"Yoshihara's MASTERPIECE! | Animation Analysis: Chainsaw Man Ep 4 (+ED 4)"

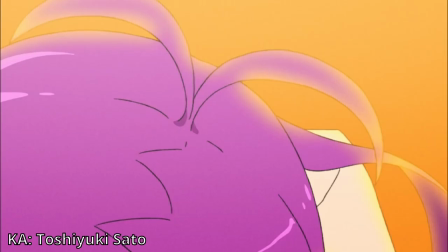[11:45]
even in his character acting he does character acting in canada style and he can also do
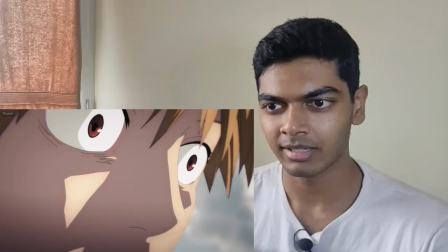[11:50]
character acting in that fluid realistic style here i think he's perfectly meeting it
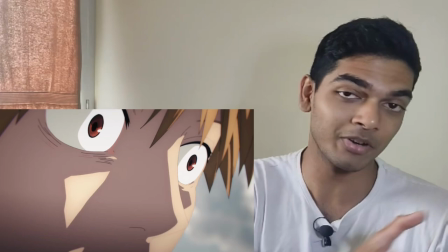[11:55]
halfway between his exaggerated canada style animations and like a fluid
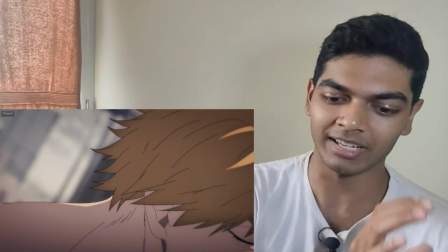[11:59]
realistic kind of animation but yeah it's definitely more exaggerated than it is
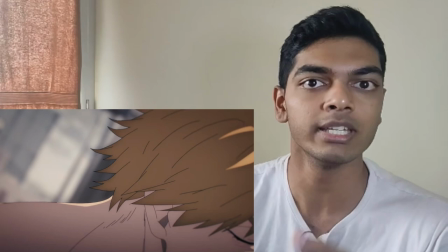[12:04]
realistic because it's a comedic sequence right it's not um like a serious sequence which is where he usually does realistic kind of animation like just look at mob
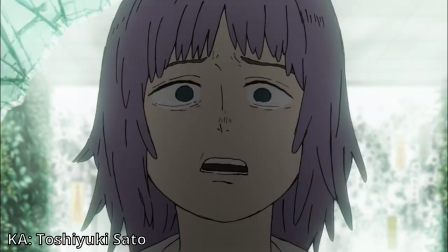[12:12]
psycho for example again if it's goofy reagan character acting he'll animate in canada style if it's a heartfelt one-to-one sequence he'll animate in
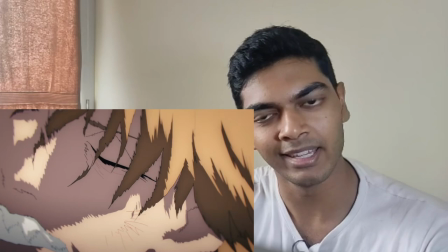[12:20]
that realistic style i love the usage of smears here these almost look like imai inspired
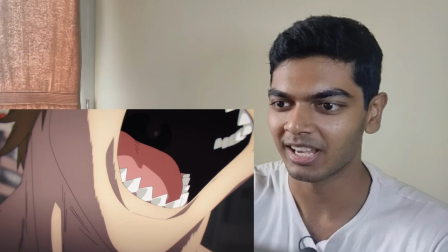[12:25]
smears and yeah the way the perspective shifts is
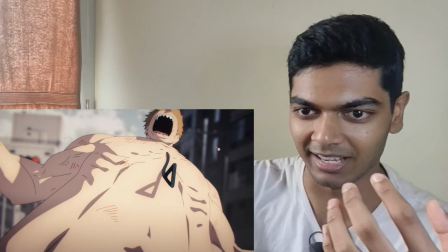[12:30]
so cool like it starts with his face and now like 80 of the screen
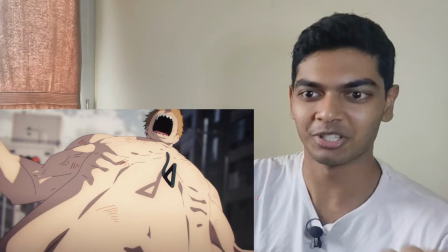[12:34]
is just his body and his bicep just look at the bicep vein here because
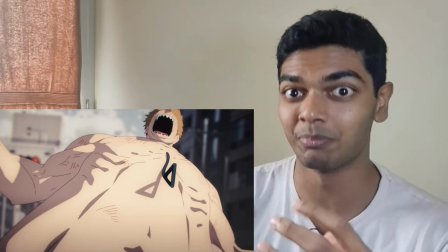[12:39]
he's just so pumped up that you can just see his biceps sticking out
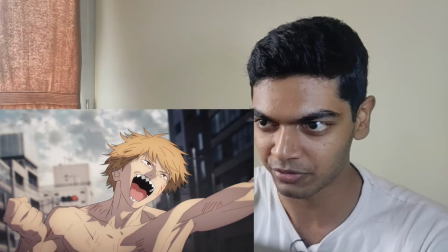[12:44]
there's blood over there conveyed by the animation and then perspective shifts again closing
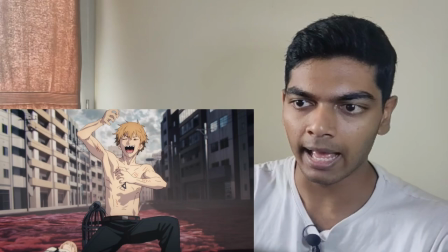[12:49]
it on his face and then zooms out so much perspective shifting
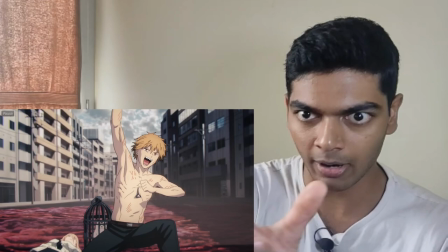[12:54]
here and it's not just the animation that's amazing again the art direction their shifts
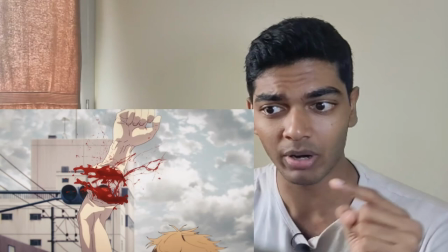[12:58]
look at how the backgrounds are shifting according to the foreground animation i have no clue what is happening here if anyone has any idea please tell me
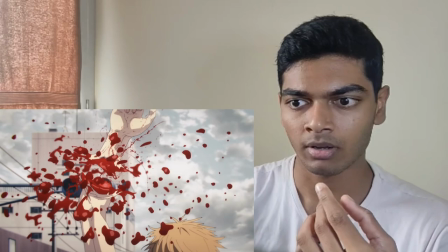[13:06]
it just looks like denji's arm just fucking explodes out of nowhere first i thought of his powers blood bending but it's no it's actually the leech
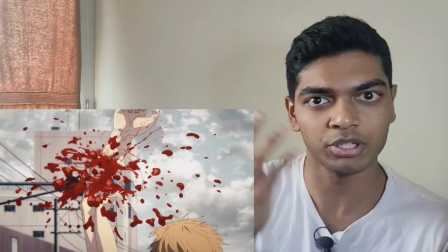[13:13]
devil that did that so i have no clue how the leech devil is doing this i refer to the manga
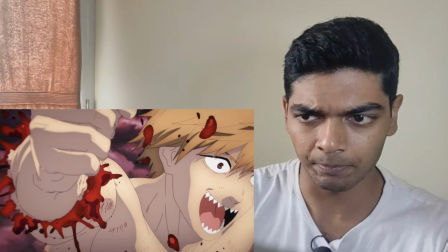[13:17]
and it's the same thing there denji's arm just pops off again fantastic effects animation
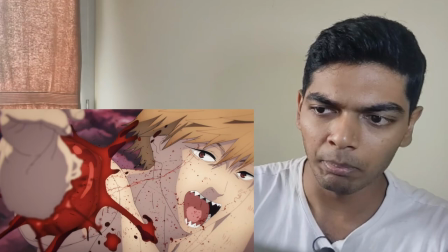[13:22]
but mixed in with some uh digital effects a
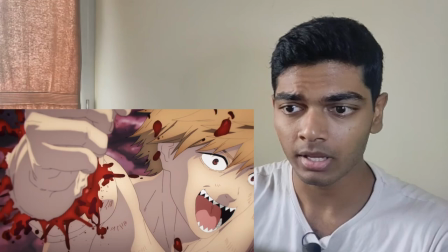[13:27]
little bit distracting here but then again because of the presence of the 2d blood it doesn't look too bad but i do feel
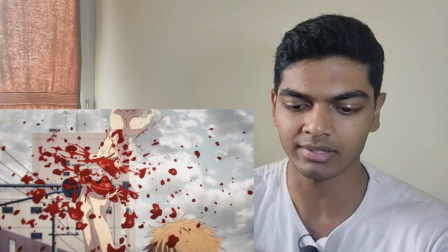[13:37]
like digital blood here is kind of unnecessary because there's already so much
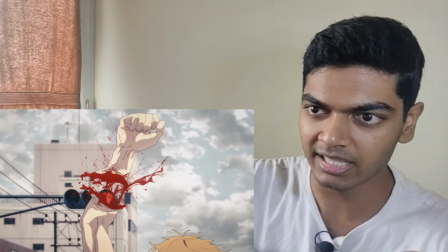[13:41]
of the 2d blood that i don't think that these digital blood particles like these
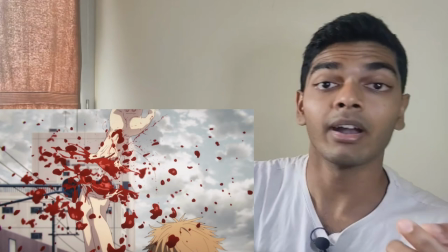[13:46]
i don't think those are necessary at all there are sequences here like
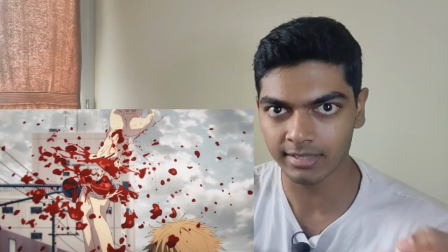[13:51]
i'll give two other examples one where the digital blood enhances the sequence and another where the digital blood detracts from the sequence the short here it's entirely animated in once because
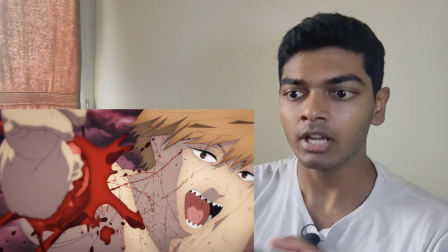[14:00]
kakani was used here kakani is an interpolation software specifically
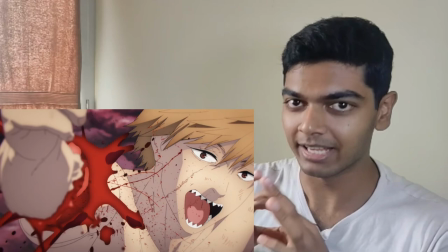[14:05]
made for animators and that part the specifically for animators part is very
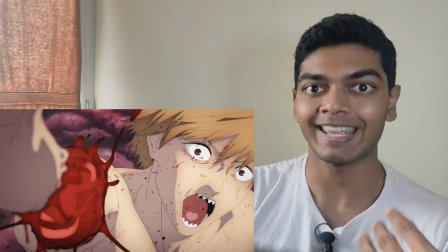[14:10]
important because interpolation is but with kakani the animators can decide how you want
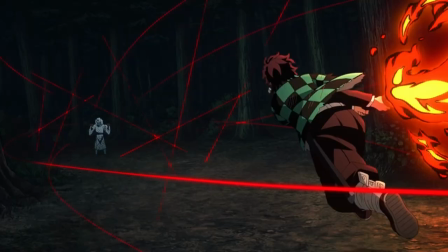[14:16]
the shot to be interpolated how you want to add those individual frames and And it's something that Uffortable uses extensively.
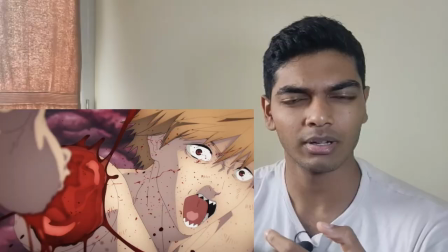[14:23]
It's also something that David Productions used.
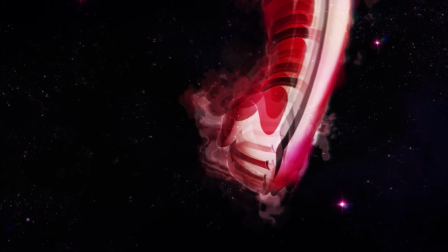[14:26]
They used like the disadvantage of interpolation ruining animation techniques in Jojo's Bizarre Adventure, which was really cool to see.
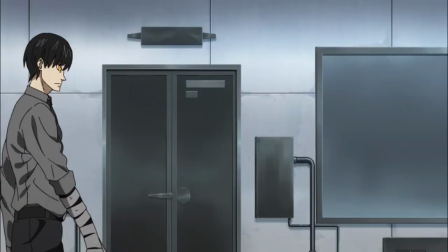[14:33]
But they also used Kakhani in like the way it's meant to be used in Fire Force, like this sequence.
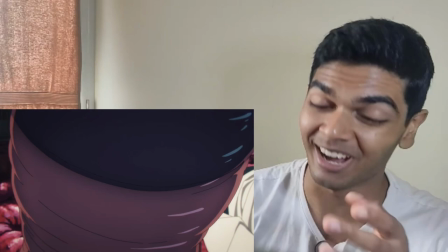[14:39]
And again, I love how the sequence is shot. Like, I actually love it.
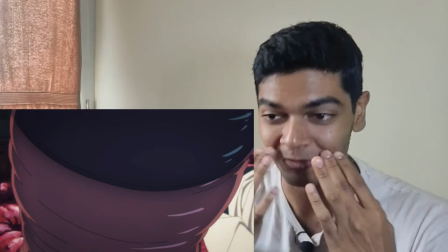[14:43]
I love what Yoshihara is doing here. and he's just perfectly conveying how chaotic and ridiculous Chainsaw Man is.
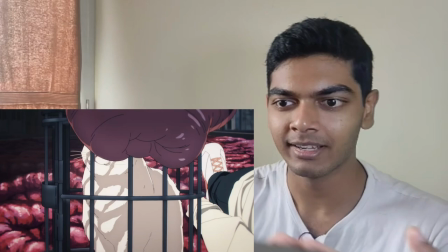[14:51]
Like I watched the reactions of that people had to this episode and almost all of them thought
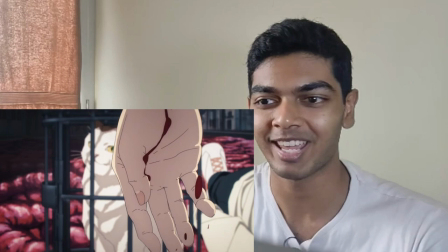[14:57]
that this whatever this tentacle is coming is grabbing Meowie and they were all worried for Meowie.
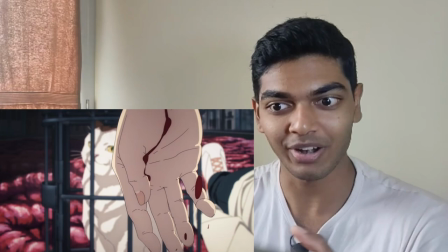[15:04]
They were all worried for the cat but the main character just had his arm blown off including me.
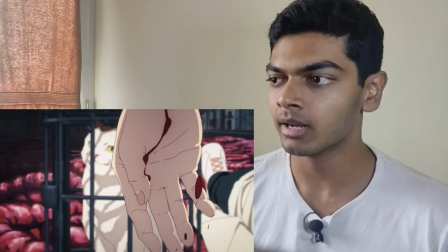[15:09]
I thought that it was grabbing the cat here as well and that's just how ridiculous Chainsaw Man is.
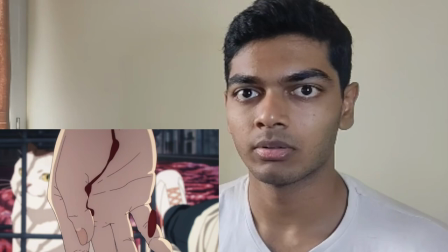[15:13]
Like in what other show would you be like oh the main character had his arm blown off i hope that the thing that blew off the main character's arm won't
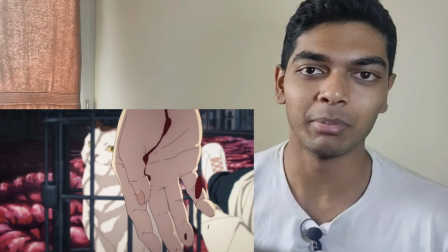[15:20]
hurt the cat like that's a brand new sentence and that's only applicable for chainsaw man again the way this thing is animated is
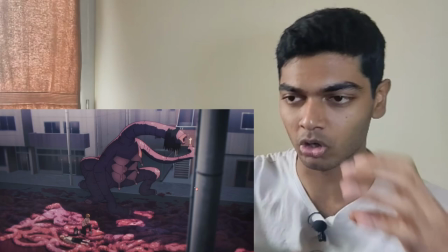[15:27]
fucking disgusting in in the perfect way uh zoomed out view you don't get much of these triations in his body does not look very springy
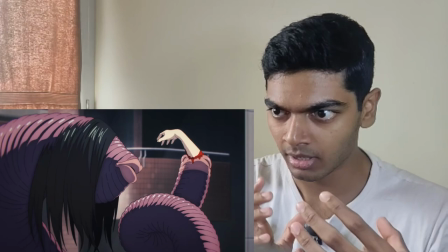[15:35]
but when zoomed in you see all of that beautiful line work beautiful i mean like i'm talking about the animation not the devil itself because this has to
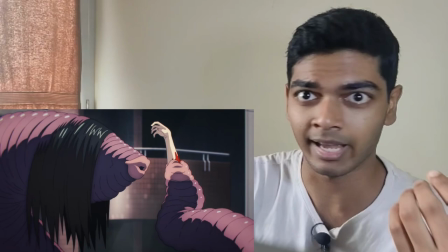[15:43]
be like the most disgusting thing i've ever seen in anime or any medium ever and i have seen um mikasa x ani futanari hentai
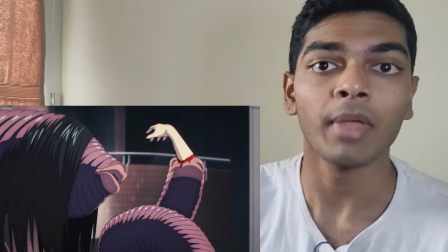[15:51]
so i'm used to disgusting shit honestly mikasa x ani futanari hentai it's not even disgusting i don't know why that used as an example let me think of something
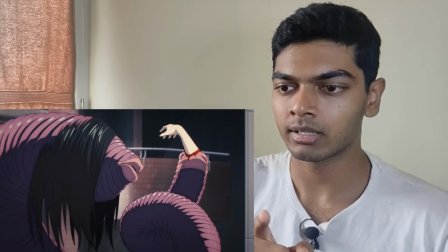[15:58]
else okay i have seen a gender-bent version of todoroki giving birth but
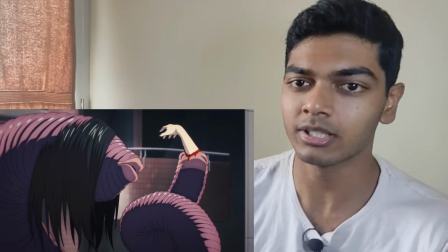[16:04]
yeah i'd say that is still more disgusting than this but it's close
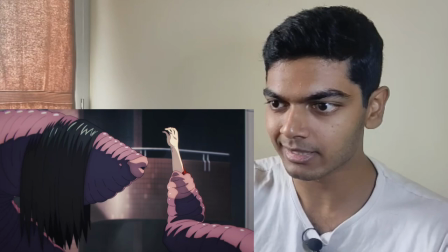[16:09]
this is still very very creepy and i love the hand movement here it almost feels
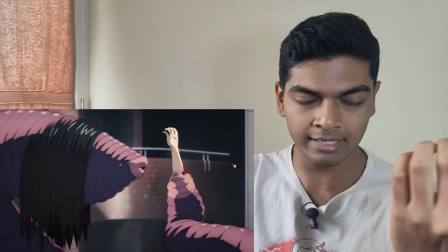[16:14]
like this portion where uh the devil is holding denji's hand it's
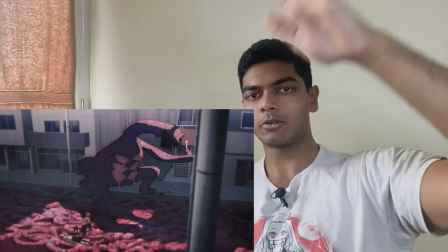[16:20]
like a joint it's not just that his hand is doing this as it's going down his hand is doing this
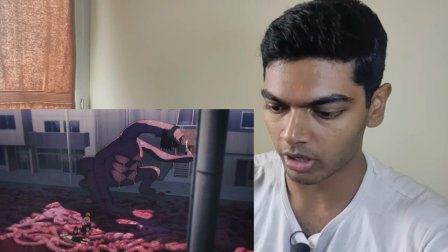[16:28]
because it's all got the individual joints that is not under denji's control anymore and you can see what I'm talking about when I go through it frame by frame.
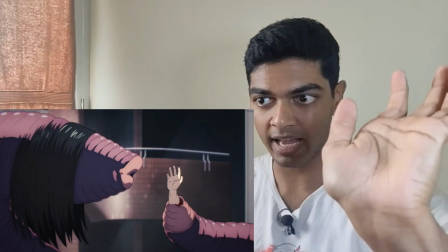[16:36]
You can see how the hand is moving, you can see how the fingers are moving as well and now because the devil is pulling down the hand there's a
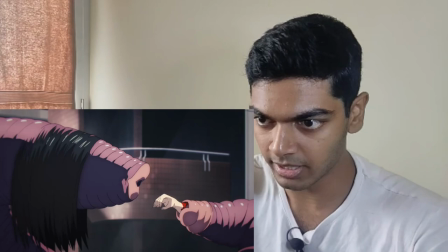[16:43]
little bit of inertia which is why the hand is bending backwards but now that it's down there's gravity so it will move forwards again
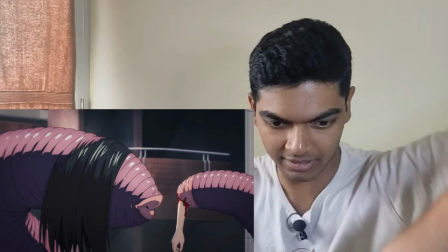[16:49]
which you can see and there it is. It falls forwards and then it just wobbles at the bottom there.
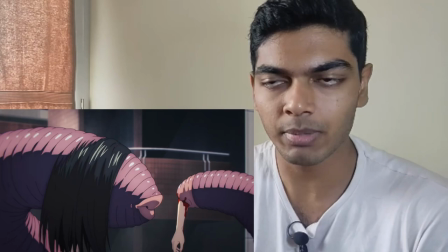[16:57]
Just absolutely incredible animation by Toshiki Sato. Expected out of him. I really want to see more animation styles being used here.
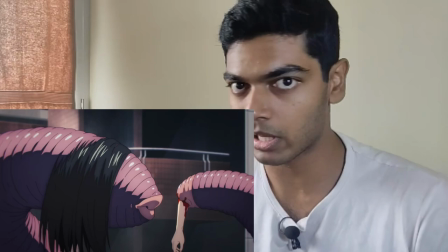[17:05]
Like we see Norio school animation, we see Yutapon school animation,
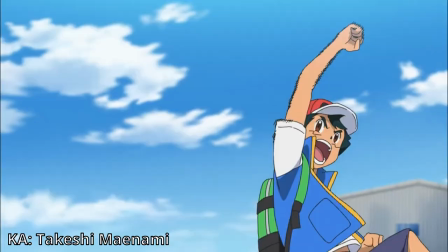[17:08]
but we haven't seen Kanada school animation yet and there are plenty of amazing Kanada school animators like Takeshi Manemi,
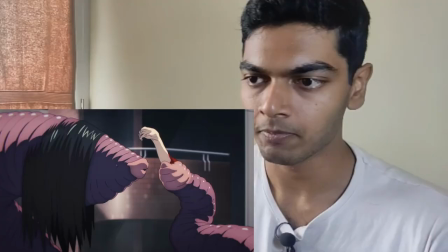[17:15]
there is Suit, there is Toshiki Sato and I love this. This is amazing work by Sato.
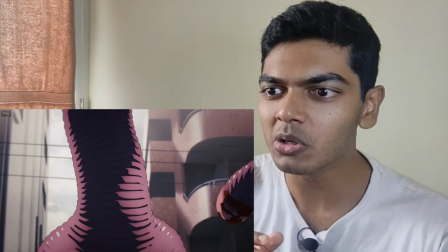[17:20]
Again just an exceptional amount of detail on this devil. I mean just look at this.
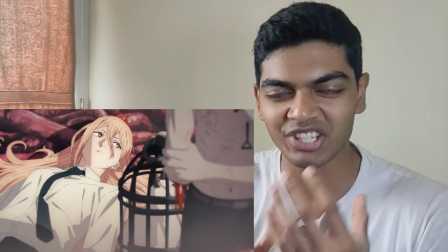[17:25]
They're animating the peristaltic movement of denji's hand through the devil's throat.
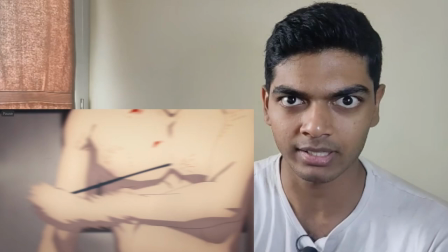[17:32]
They're animating every individual ring of the muscle. Again, I love the short composition here.
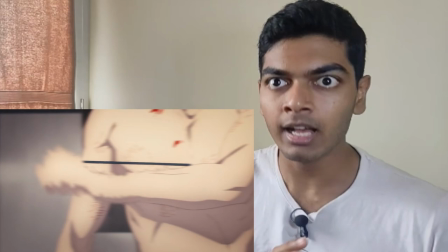[17:38]
Really Utapon-esque camera movement, by the way. Like, if there's any portion of the screen that has movement in it, that's where the camera will move.
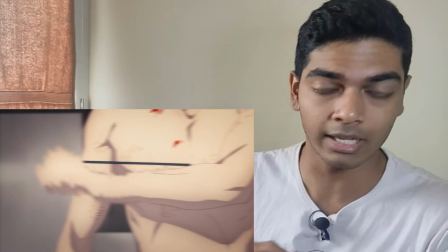[17:46]
That's how Utapon does his camera work. You'll see that with Yanyan's cut as well. I'll break that down.
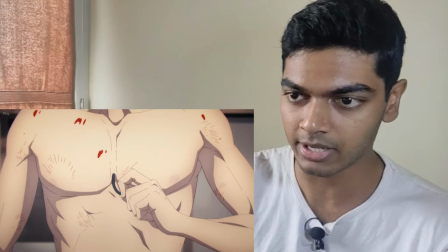[17:51]
Really Utapon-like movement.
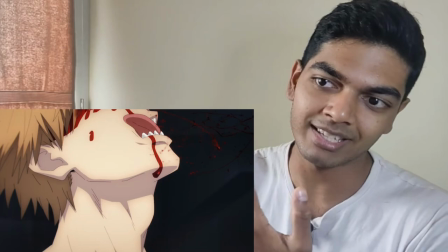[17:52]
And I love the drawings used here as the chainsaw pops out of denji's head i love his expressions his tongue comes out here and the way his tongue's moving
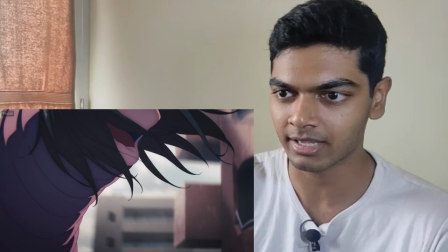[18:00]
i like that it looks really nice this head motion again very utapon-esque camera work pretty sleek sleek shot here again again uh the
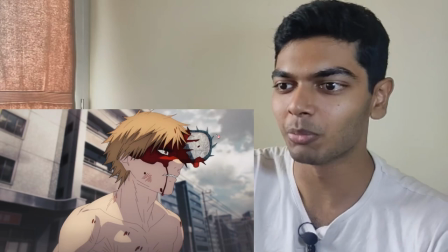[18:08]
camera following the movement again a very sick shot i mean look at the framing here through the devil's
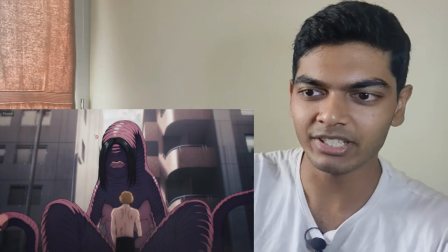[18:13]
legs he looks more like pochita here than he does like chainsaw man there's a little bit of a chains are popping out.
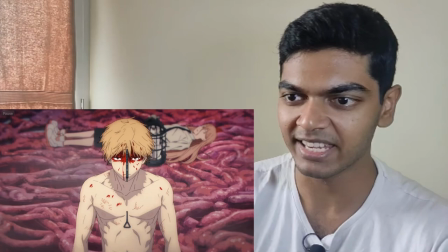[18:18]
Also I think the leech devil is much bigger here than it was in the manga.
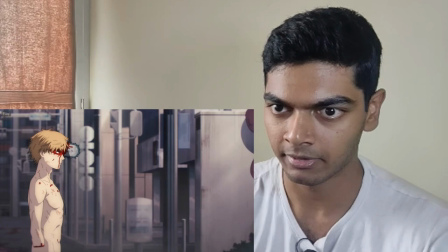[18:23]
Again some really weighty emotions here. Fantastic sense of scale here.
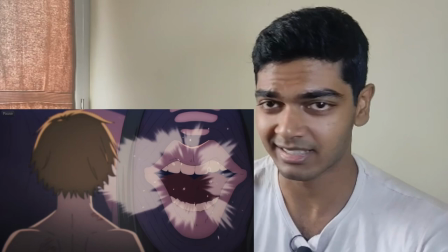[18:31]
So well done. A devil that does not have eyes only has lips.
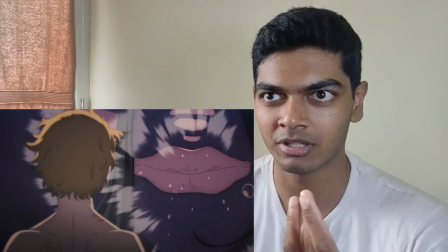[18:35]
So you have one thing to work with here to show expressions and that's the lips.